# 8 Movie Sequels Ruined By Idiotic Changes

In fact, it was the increased budget that may have been a contributing factor for the producers to move into a more standard film format, special effects and all.
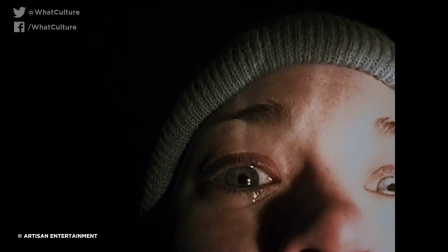8:24 There was also no build-up of suspense, no shaky cam to immerse you in the character's experience, and absolutely no runny noses, although maybe that was a small mercy. What made the decision to change the premise all the more strange was that the found footage format could so easily have been applied to the sequel, and actually added more gravitas and investment for the audience.
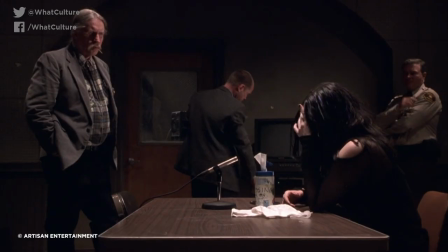8:43 Had the concluding scenes inside the police station with our protagonists being interrogated by the police been shot in VHS, then the film would have lent itself greater authenticity. Sadly, it wasn't meant to be, but at least a 2016 offering fixed things up nicely. 1. Speed 2 Went to Sea While there were many worthy challengers, no film series could be more deserving to top this list than the Speed franchise.
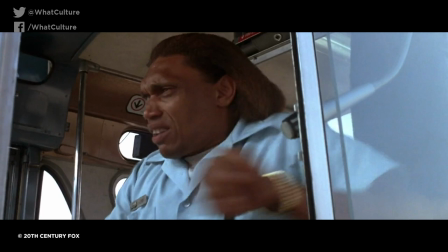9:07 The original Speed was an action movie that was great campy fun, coming with the deceptively clever premise of a bus unable to slip below 50 miles an hour.
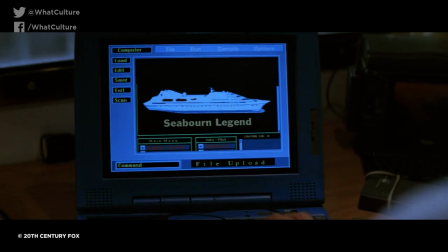9:16 Contrastingly, Speed 2 Cruise Control will go down as not just one of the worst sequels of all time, but one of the worst stories too. And the blame for this car crash,
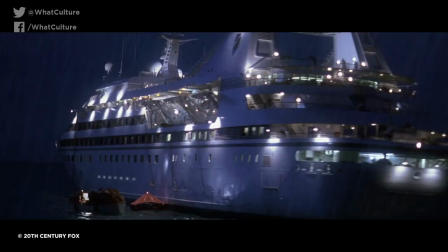9:25 or in this case two cruise liners brushing up against each other of a movie is the nonsensical decision to change the original premise.
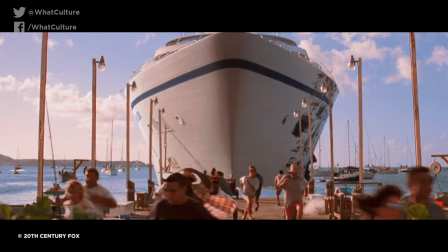9:32 The screenwriters for the sequel try to invent moments of tension and excitement, such as crashing the boat into a pier and, well, not much else really.
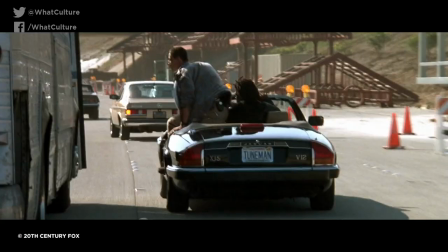9:41 The changing concept doomed the film from the start, since it's so open plan and veers away from the close confines of the streets that Speed was bound to. The lack of conflict bleeds into this disastrous film and dooms the franchise to a dreary end. And what makes this really sad is that Speed 3 Aeroplane would have been awesome. And that's our list. Which of these movies do you think failed the most by veering away from their original concept? And what would you add to this list? Share your thoughts in the comments section below. I've been Ash and this has been WhatCulture. Don't forget to like, share, subscribe and come back again soon for more lovely film content. Thanks for watching. Ooh, my arms are going everywhere. See you soon.